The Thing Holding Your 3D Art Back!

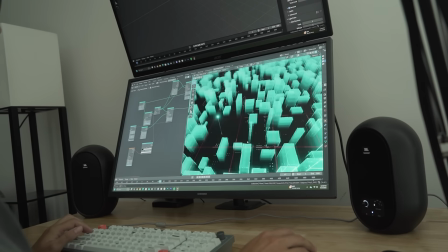[0:00]
Clutter can be your absolute worst nightmare when it comes to making really good looking renders.
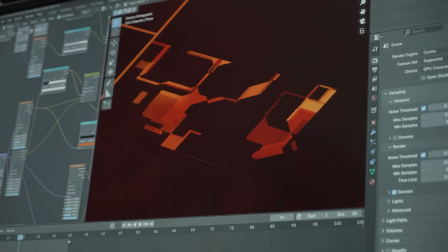[0:05]
Clutter doesn't always have to mean something bad. Quite often, the clutter is a mix of really cool details that I want in my design. But sometimes you need to figure out how to make sense of all the clutter. You can do that by learning a system of visual hierarchy.
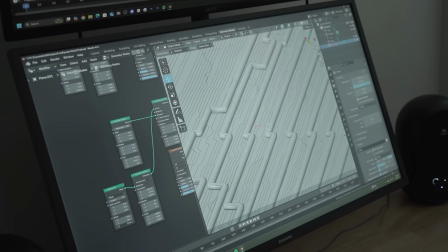[0:18]
Sometimes you're not putting the wrong details in your image, they're just not organized in the best way.
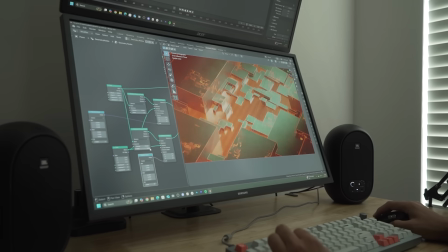[0:24]
And using a simple system of visual hierarchy can take a really visually cluttered image and turn it into a beautiful, balanced image. So today I want to show you a really cool system of visual hierarchy, and I'll show you how I used it in a set of animations that I created this week. So let's start with what this visual hierarchy system is. You need to take all the details that you are going to put in your image and divide them up into primary, secondary, and tertiary details.
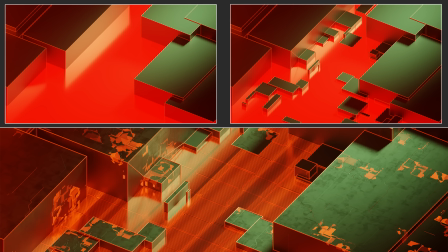[0:50]
Once you're able to figure that out, you can start to implement them and make really balanced images. Here's what I mean.
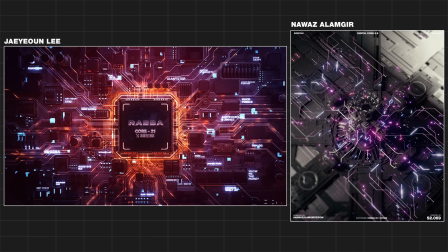[0:55]
Look at these two images. Both look really, really cool, but one of them just feels a little bit more balanced and a little bit more pleasing to look at.
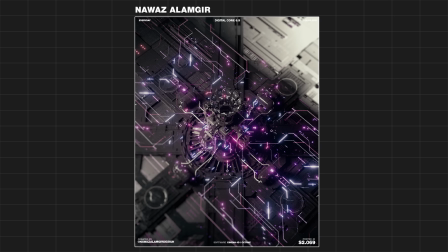[1:03]
The one on the right has a lot of really cool details, but the focal point in the middle is just as visually cluttered as the space around it, making it feel really busy with no space to give your eyes a break.
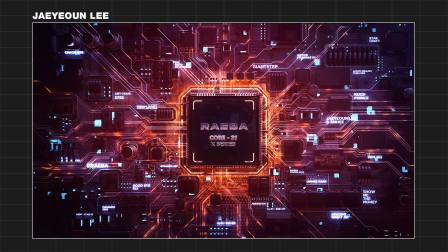[1:14]
Now, the image on the right is just as detailed, but as you can see, the details and the shapes feel a little bit more intentional. You can see we have this one large shape in the middle, quite a few medium-sized shapes that kind of give your eyes a break from the busyness, and then you have all those really,
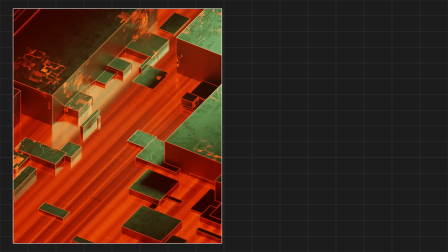[1:30]
really small details scattered around the image as well. One thing to look at in this render and this render that I made is there is a good chunk of
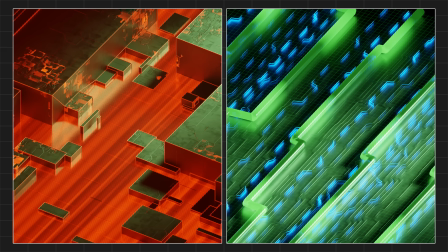[1:38]
space dedicated to large objects that give your eyes a place to rest. Really busy, cluttered images can be really cool, but after a while, they have a strain on your eyes, and having a place for them to rest with larger and medium-sized objects can help you appreciate the smaller details. Now, how can you implement the system in your own renders?
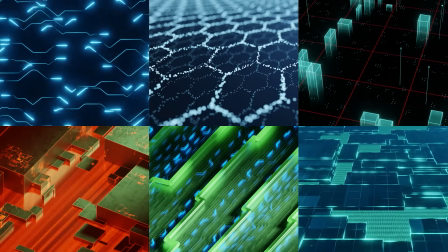[1:57]
Let's look at a couple of these renders that I just taught on Patreon and show you how I implemented these ideas in these, because there is a lot of details that I had to put in them.
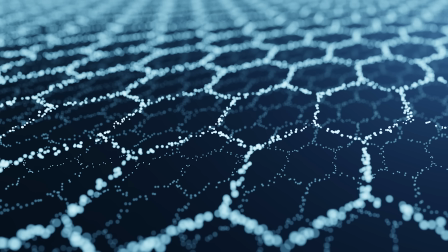[2:06]
This render here is actually a good lesson in applying this system, but with really, really simple use cases. Sometimes to get a really well-balanced scene, you just need to start simple, just with some simple shapes.
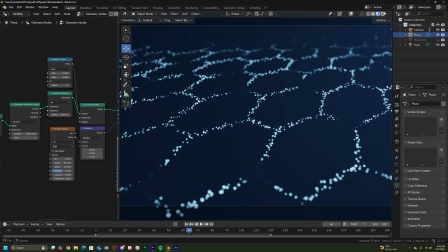[2:17]
So start with your main idea. In this case, it's going to be particles that take the shape of a system of hexagons.
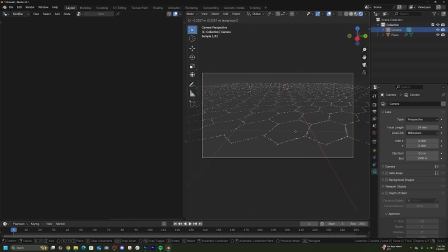[2:24]
Once you have that idea, in this case, the hexagons established, you can look at your scene and try to feel out what is missing.
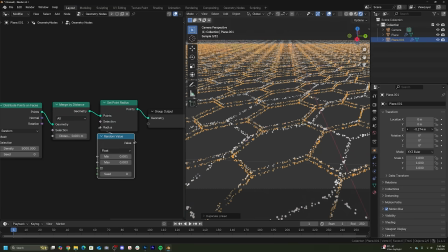[2:32]
Here, I decided if I just duplicate the system, lower it down so that you have a lot more details below the main focal point.
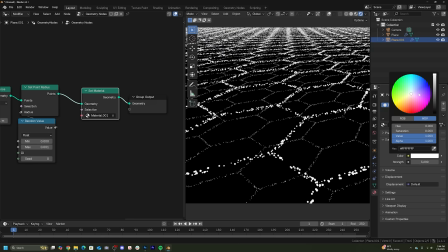[2:39]
And then so that they don't draw so much attention, I made the object smaller and the material a little bit darker so we still can look at that main layer up top,
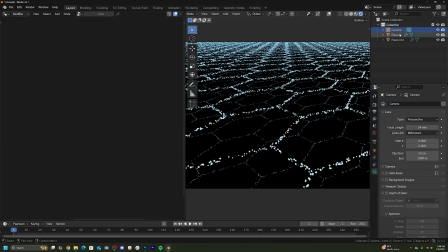[2:48]
but it does show a much more full scene that solidifies that hexagonal pattern even more,
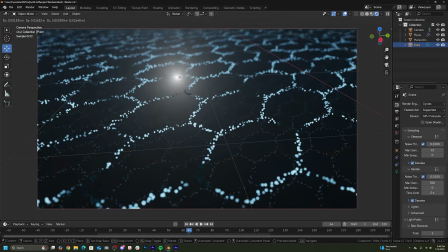[2:54]
but in a more subtle way. And then I felt like it needed a little bit more fun in the lighting, so I added some volume, added a light, and the scene really felt completed at that point. It's a very, very simple scene, so applying visual hierarchy, large object, small object, sometimes doesn't need to be that complicated.
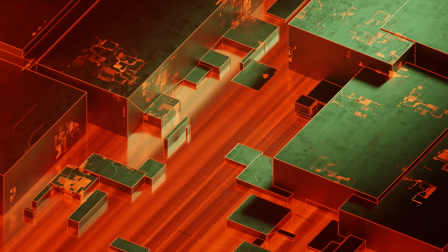[3:10]
Now, this render right here is a great example of having a lot of detail in it, but we're gonna learn how to make sense of it and make a really cool image.
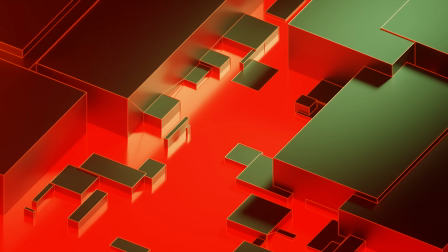[3:18]
So like I said, in this image, I started with the big objects, the medium objects, and then all of the small details to finish it out.
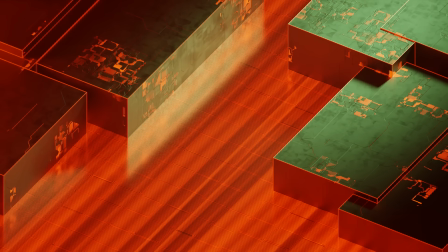[3:25]
Now, it could still look cool if we just want to have large details and small details, or we can just do medium details and small details.
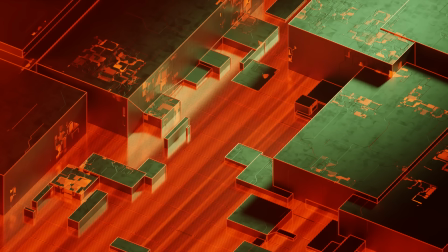[3:32]
Both don't entirely look that bad, but I personally think having a well-balanced system of all of those details makes this image look really cool.
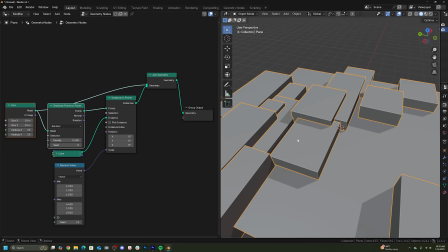[3:40]
So to make this, I started in geometry nodes and modeled the big blocks.
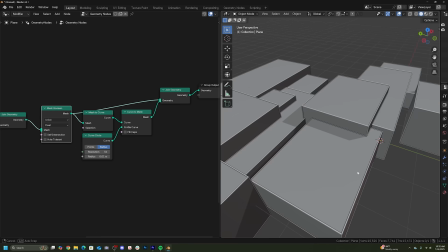[3:45]
Once I had those figured out, I was able to give them a little bit of wireframe detail. And then I immediately went into adding a solid reflective floor.
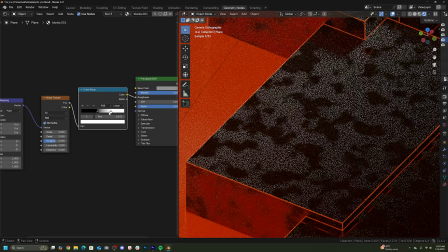[3:53]
After that, it made sense to add a little bit of roughness detail to the metallic surface.
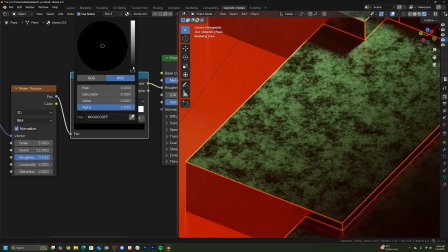[3:58]
That's able to let the light interact with it and really influence my decisions after that.
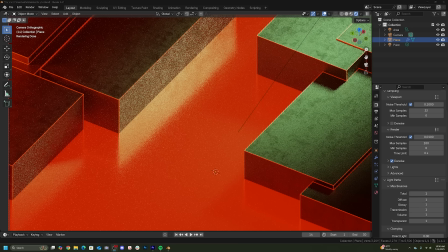[4:02]
But it felt like the floor and the blocks, they still needed a lot more detail to make this scene feel large.